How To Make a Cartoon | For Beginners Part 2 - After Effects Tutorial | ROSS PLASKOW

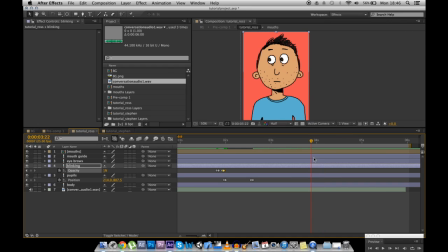8:15 And when Ross says, wow, what a fantastic conversation, he could look at the camera. That could be funny. So let's go to the beginning of wow. Okay. Let's move the pupils to look at the camera.
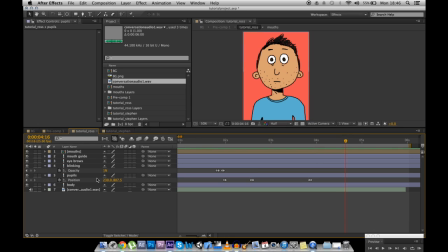8:37 And then maybe a down and then up, like he's actually thinking, like he's alive. So that's down. And then back up. Let's see how that looks.
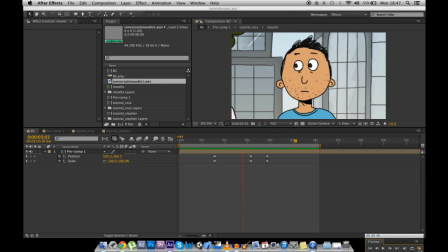8:49 We're having a conversation. Yes. Yes, we are. Great. Wow, what a fantastic conversation.
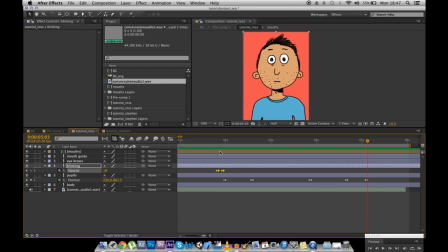8:55 That blink doesn't look right, because the blink is too close to the eye moving upwards, so it sort of looks a bit sloppy Giuseppe. So let's move that over there, a few frames away from the actual blink.
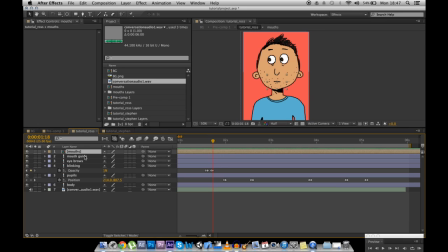9:11 Now let's animate the mouths. We spoke about how to do this in the first beginner's tutorial, so I'll just run through this quickly without really explaining. So I'm going to time remap the mouths. I'm going to go inside the mouths and make it only a few frames long.
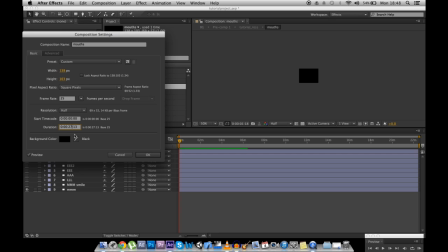9:27 That 22 seconds is way too long for like 13 frames, let's say.
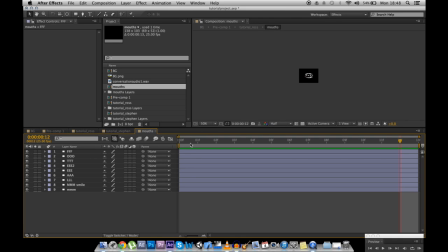9:33 Turn all of them on. Make them a frame long each.
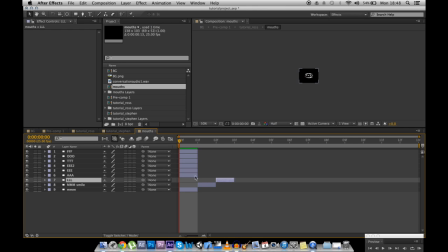9:40 Grab that, grab that, grab that, grab that.
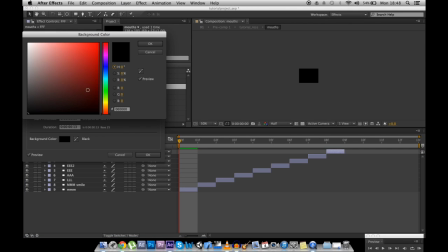9:49 Composition settings. Change the background so we can actually see what the mouths are.
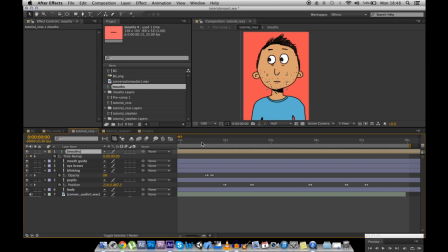9:54 Now we have a selection of mouths, and out here we can actually type in the number of the mouth that we want to select. At the moment, there is another keyframe at the end of this composition, so let's delete that. Go to the beginning, and the mouth should stay still.
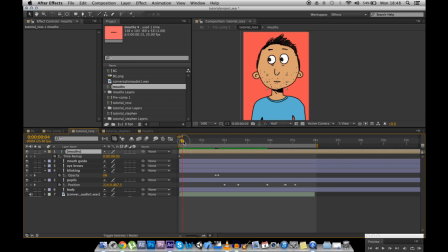10:12 And whenever he speaks, let's select the number for which the mouth corresponds to. So, yeet, let's make that a yeet look. Yeet, yeet, since that.
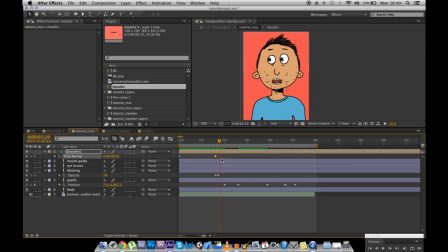10:32 Something I actually learned from someone who commented on my last video is that instead of setting an end keyframe and then a beginning for the next one, all you have to do is highlight them all, change it to toggle hold keyframes.
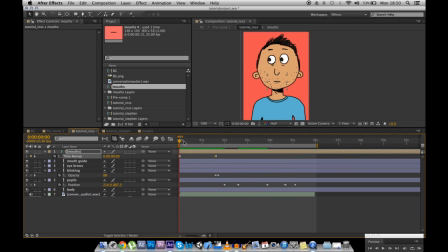10:45 So at the moment it's set to 0, you can see that. So if we delete this one, which is also 0, up until this point where we change it to 5, it's going to be 0. So you can see as I drag this through, it's constantly on 0.
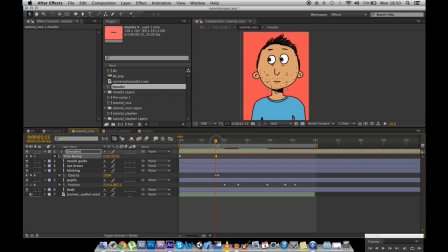11:03 You only have to type it in when you want the mouth to change. So when it's a S, we just have to type in the number that corresponds to S. And I don't know what number that is. 6.
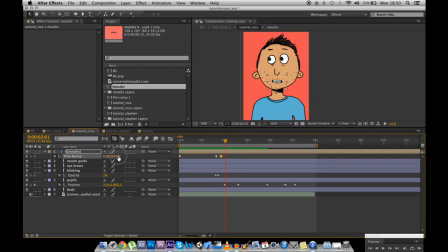11:21 Let's have a closed mouth on this one because there's silence. And then a Y. Let's get rid of the mouth guide because that is distracting. Here's an animation tip.
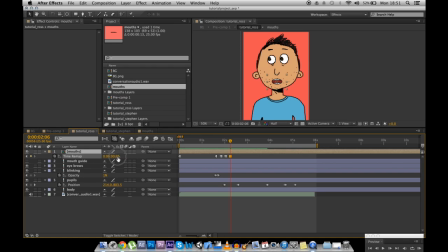11:41 Write down what number corresponds with which mouth, because right now I'm working in the blind and it is so frustrating.
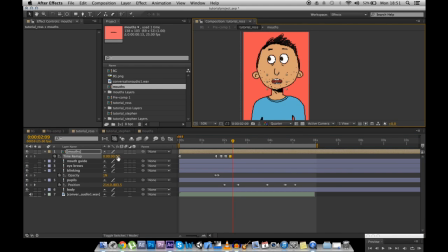11:55 Also, put the quality down because it is running so slowly. Where is what number is? Someone tell me what number is. Oh, it's 6. Thanks for telling me, guys.
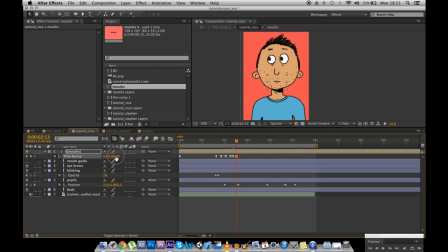12:15 What would be the circle mouth? 7. Eat.